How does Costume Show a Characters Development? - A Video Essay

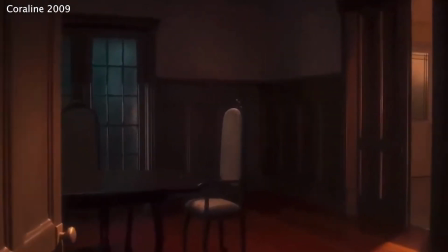(16:36)
Coraline. Some character designers show the development of the character as it happens.
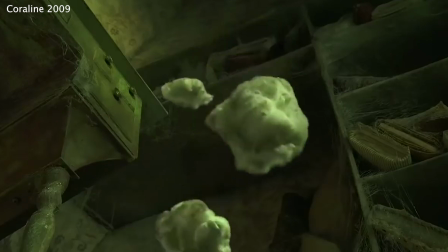(16:41)
Others use their costumes to foreshadow the development or reveal their true intentions to the audience.
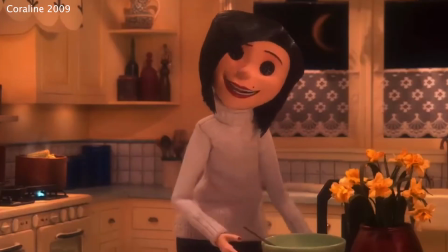(16:47)
A key example of this would be the character of the other mother, also known as the beldam.
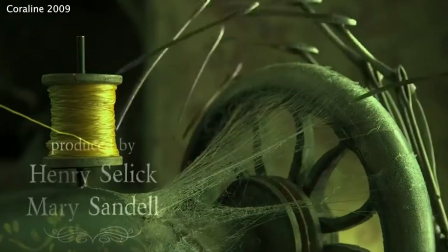(16:52)
The beldam is first introduced in the film, making a mysterious doll into the main character Coraline,
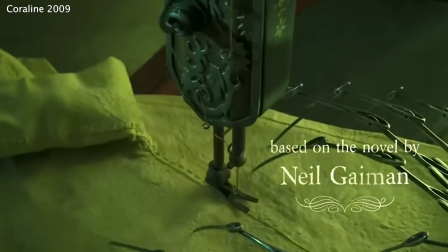(16:58)
at the time only seen as some metallic, sharp hands, themes used throughout the character.
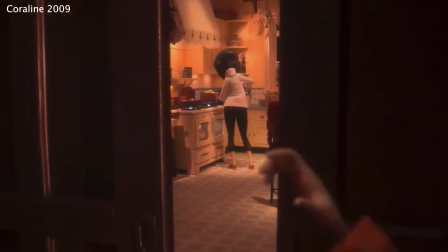(17:03)
When the beldam is introduced to Coraline for the first time, she is a better replication of her real mother.
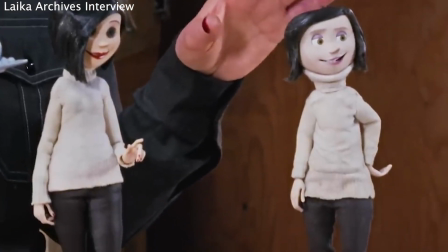(17:09)
Comparing the two, the beldam looks more streamlined, shiny and brighter. Her turtleneck is more fitted with the look of being brand new.
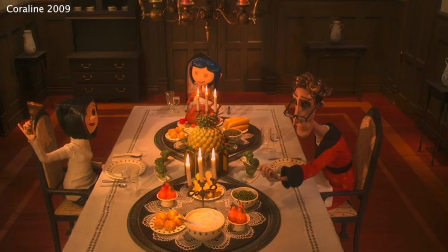(17:17)
The beldam represents what Coraline wants, a new mother, one who is attentive not only towards her but towards herself.
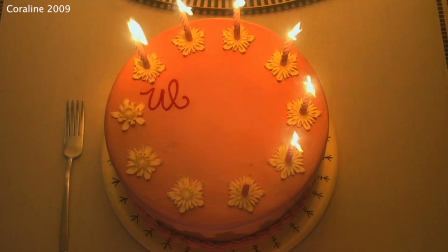(17:24)
The beldam is put together, a personification of perfection.
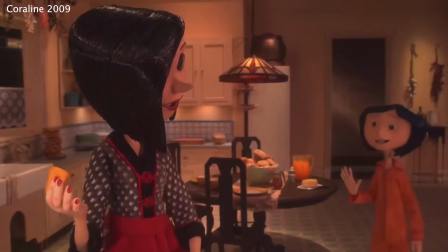(17:28)
As the story develops, Coraline discovers more of the world and the beldam begins to change.
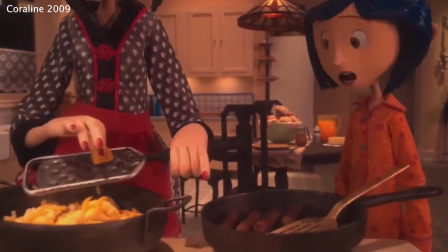(17:34)
It's very subtle at first, as if the mother is slowly being revealed alongside the world.
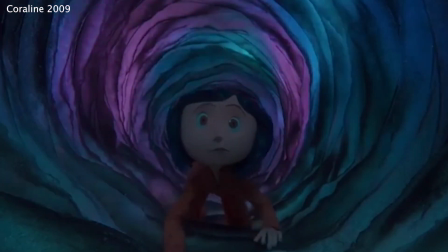(17:40)
It's an important fact when you realise that the beldam actually created the other world.
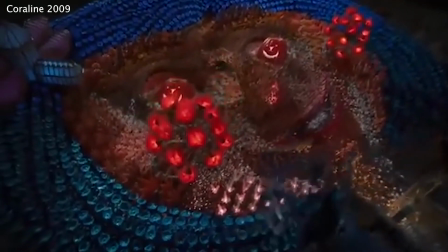(17:45)
The worlds are connected, being one character. Seeing the other world go from a child's wonderland to a more angular world is mimicked with the beldam.
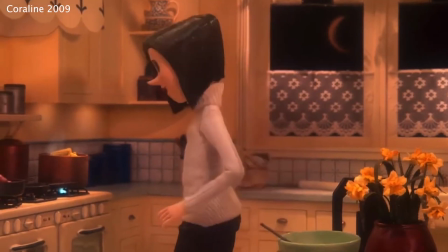(17:53)
She changes from a comforting knitted sweater mimicking the original mother to a sharper black peplum jacket with red accents,
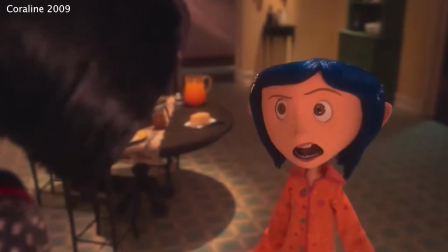(18:01)
hinting to her overarching themes of intimidation, power and death. The peplum creates shape within the beldam, making her appear more intimidating.
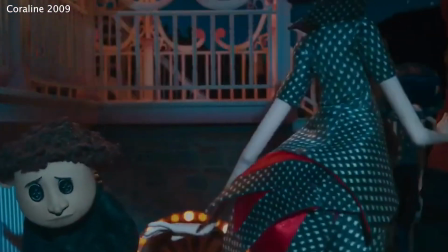(18:09)
She begins to dress more authoritatively. Peplum has been used as a statement throughout the ages, with a surge in popularity in the 1980s alongside the power suit.
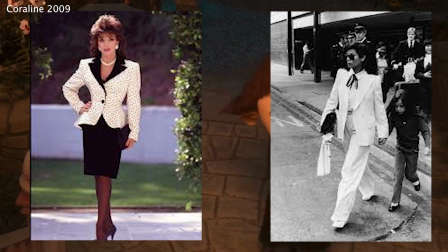(18:18)
It gives a masculine structure and therefore a more powerful influence.
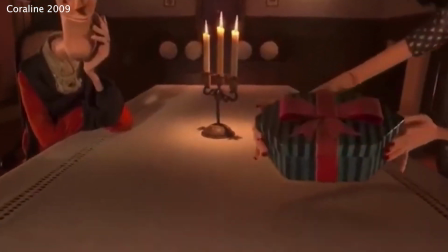(18:22)
As the beldam is beginning to lose her initial control over Coraline and revealing her true intent for superiority and Coraline's life force,
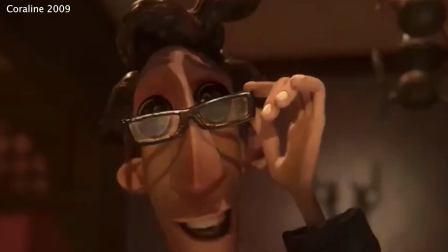(18:29)
her clothing reflects her character, as this is a pivotal point in the story, when Coraline is asked to sew buttons into her eyes and join the world.
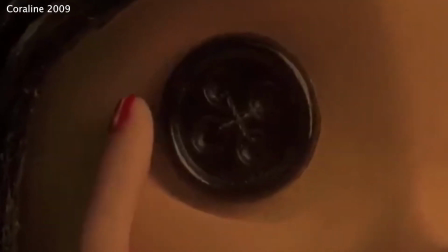(18:38)
The beldam is using fashion to subtly convey her power over Coraline.
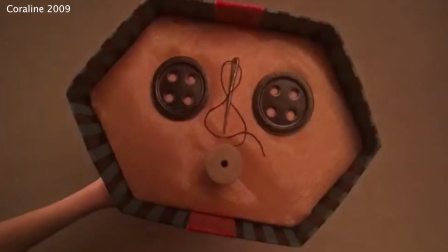(18:42)
The outfit also starts to reveal the insect influences of the beldam.
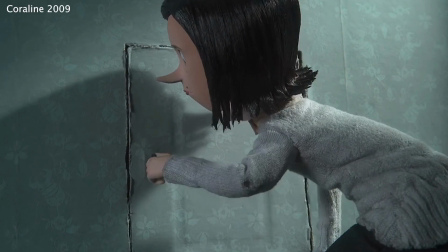(18:47)
Insects are a feature of both of Coraline's worlds, with a mantis being used to hold up her picture frame.
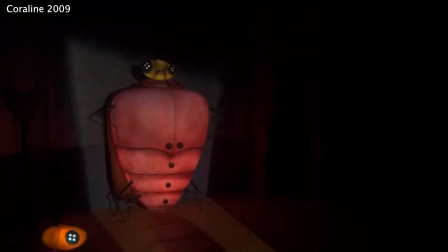(18:53)
So how do the insects in the film tell us more about the beldam?
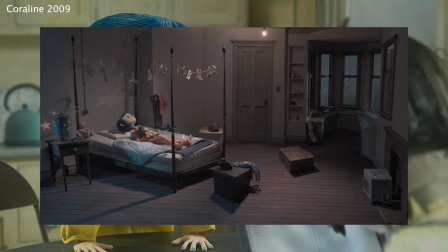(18:56)
In Coraline's home world, they are used as accents to bring her comfort and memories of home.
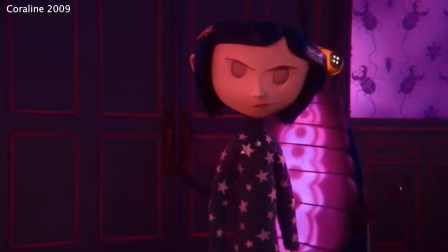(19:02)
In the other world, they are used as lackeys for the beldam. Insects are normally frightening things to younger children.
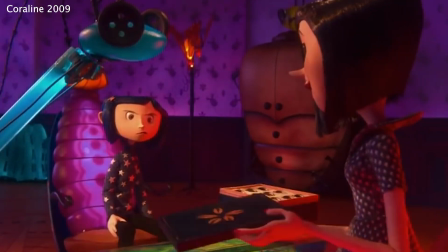(19:08)
Bringing so many together could be used to create fear in Coraline.
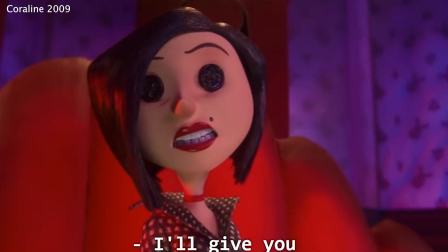(19:12)
As the beldam continues her escalation, she demands respect from Coraline and increases her stature,
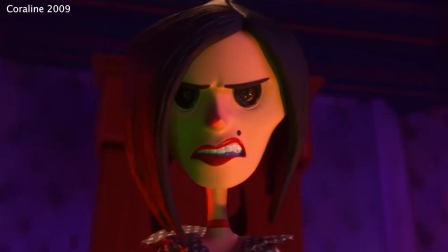(19:18)
growing her body as she tried to reprimand Coraline, becoming a spindly creature.
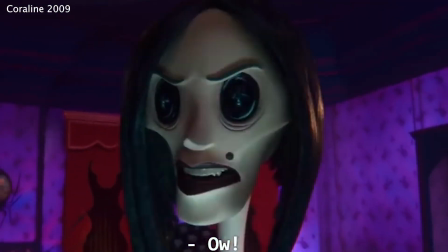(19:23)
She is barely recognisable from the initial beldam we meet in the beginning. She has become skeletal and going on the offensive against Coraline.
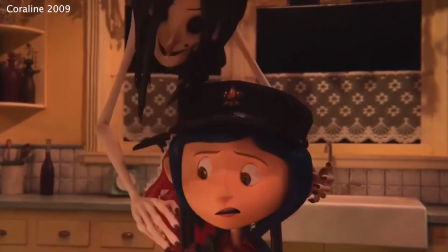(19:31)
These more angled proportions lead into the spider imagery used in the beldam's design.
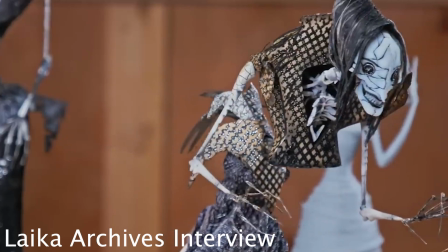(19:35)
Deborah Cook, The designer on Coraline has explained that a metallic mesh was used within her outfit to create depth and texture within the puppet,
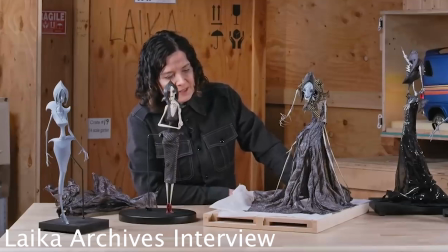(19:44)
giving her an even more rugged and otherworldly appearance. She stands out in a size, stature, and texture.
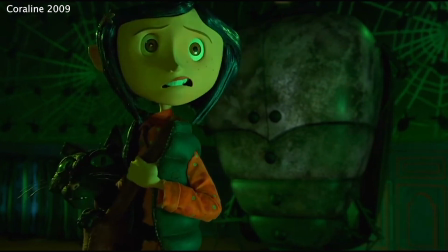(19:50)
As Coraline is forced back into the other world, the beldam becomes more enraged.
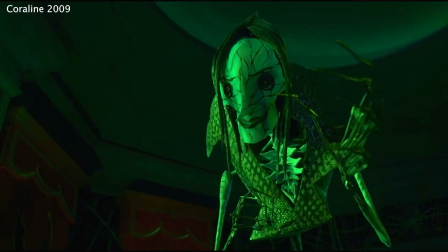(19:55)
Desperate for Coraline's attention and love to be able to feed, she has become more hunched over and frail as she loses Coraline.
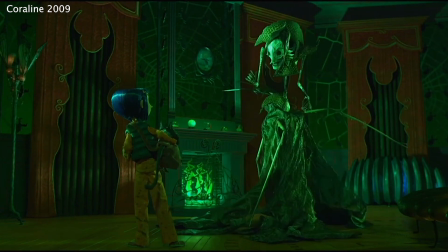(20:02)
As the final battle continues, the beldam completes her transformation into her final form,
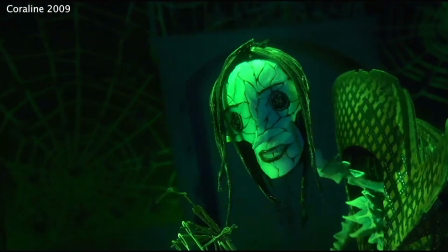(20:08)
a cracked and dishevelled being with strands of hair and her costume becoming long and layered,
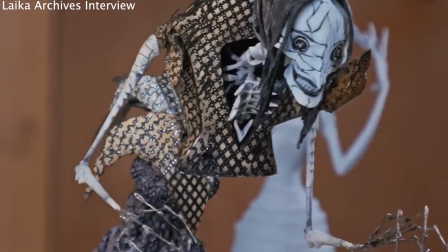(20:13)
with Deborah Cook once saying that they use multiple layers of translucent fabric to show off the different layers of her decaying armature.
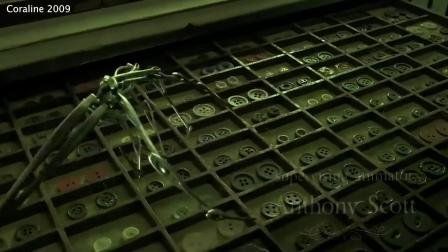(20:20)
Her hands have become fully metallic with nothing to hide, relating her back to her initial introduction of making Coraline's puppet.
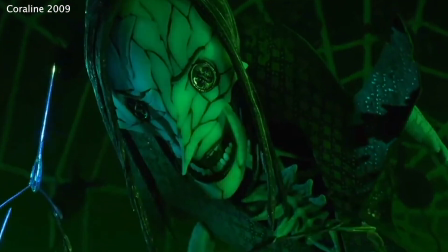(20:27)
Her body has become decayed in her arms, shoulders and neck, protruding with spikes of bone.
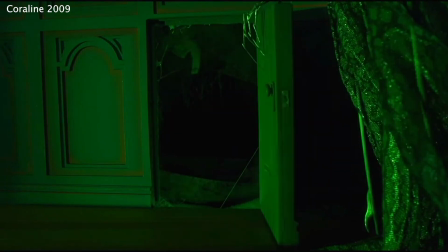(20:32)
She is fully clawing at all the energy she has left to get what she needs from Coraline, withering away as the game continues.
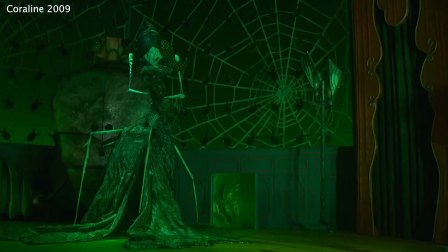(20:39)
The beldam is a spider-like creature, sharp and damaged.
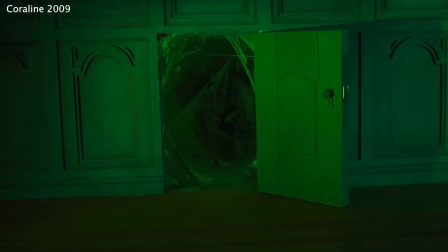(20:42)
She is transformed into having 4 legs with a broken face, tangled hair,
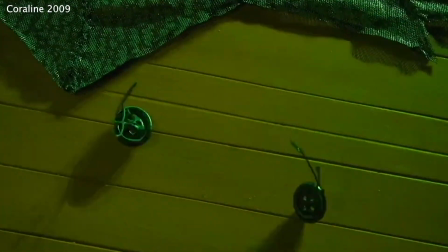(20:46)
and after the cat scratches out her eyes, she transforms her world into a spider's web.
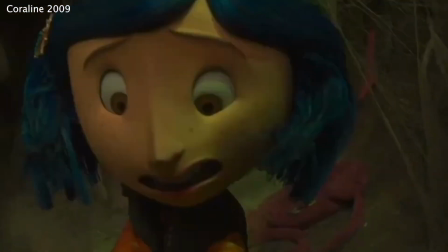(20:52)
As Coraline shuts the door on the beldam, she begins to beg for her life. This downfall of the beldam was shown through the decay.
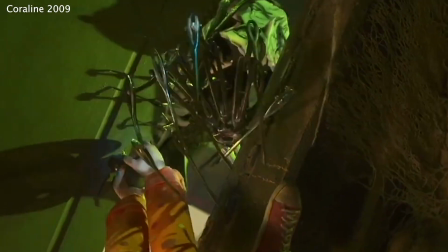(20:59)
She grasps one last time at Coraline's connection as a mother and daughter that might save her life.
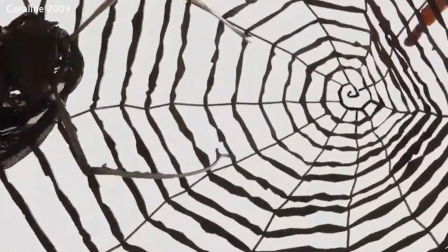(21:04)
The beldam is a dramatic case of the downfall of a villain. Her decay from the wants and desires of a child to the insect holding on
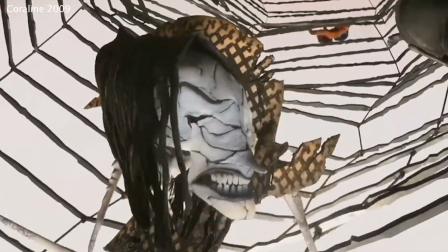(21:12)
for dear life lives side by side with the plot of the main character and their collective world.
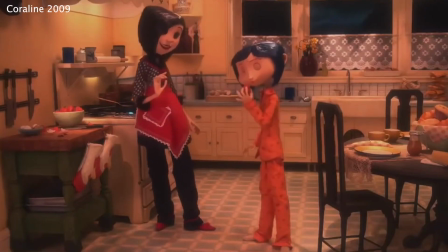(21:16)
It's about power. When the beldam is in control, she is put together and classy in the way she exerts herself, but as Coraline takes the power away from her,
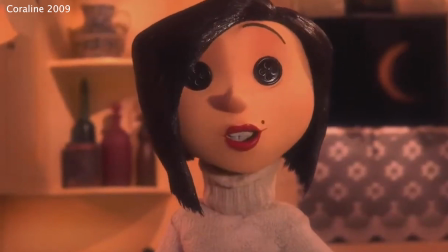(21:25)
her stability creates her downfall, going from a sturdy replication of Coraline's mother to a shriveling spirit desperate for a meal.
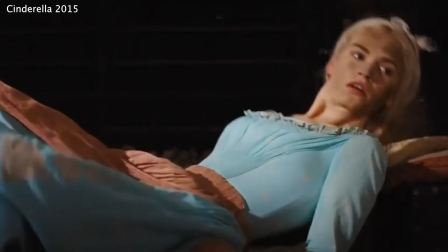(21:32)
Costumes aid in creating depth in a character.
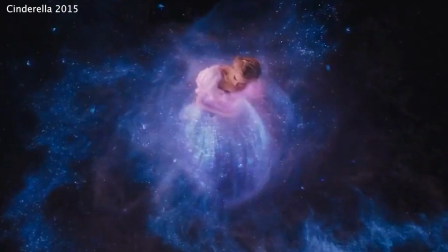(21:35)
They demonstrate the highs and lows of a character's story, how they grow from rags to riches, fantasy to reality, or from power to despair.
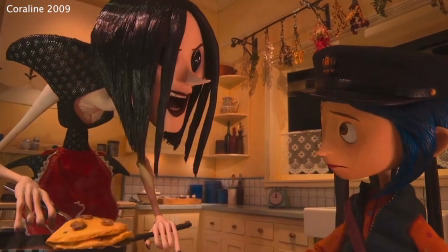(21:43)
Costume design gives hints to the plot and reveal a character's true intent.
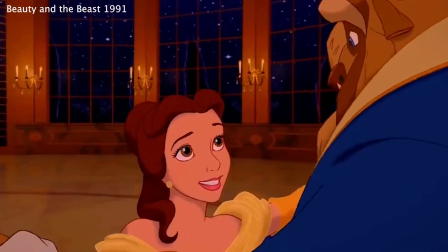(21:48)
Costumes can be grand or simple, subconsciously impacting the audience and creating feeling for them.
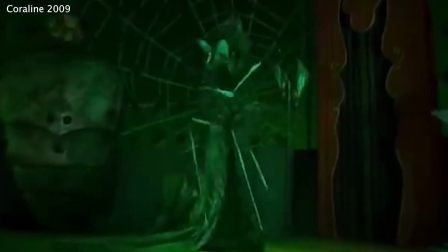(21:54)
Whether it's the waterfall impact of Cinderella's ball gown or the insect-like growths of the beldam, development is one of the most important parts to a character,
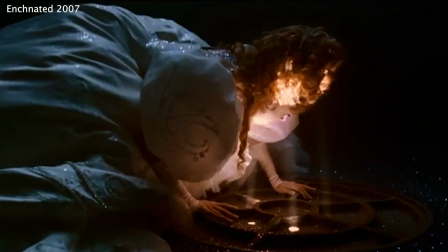(22:02)
and choosing how to represent that in physical or animated form creates a sense of wonder for the audience, a memorability and relatability. Costume and character designers have such a pivotal job, creating these iconic designs that inspire and haunt. Creating a successful design includes the same range that a character's performance requires: thought and execution.
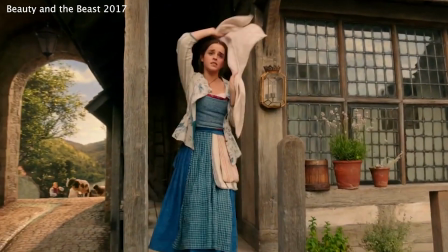(22:22)
When translating from animated to live action, considering texture, scale,
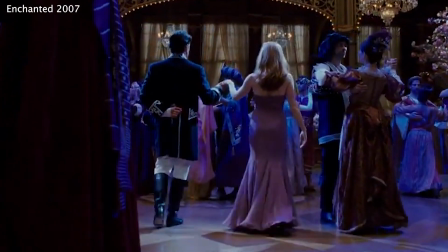(22:27)
fabrics and colours, the costume can speak volumes for the character or drive them into obscurity.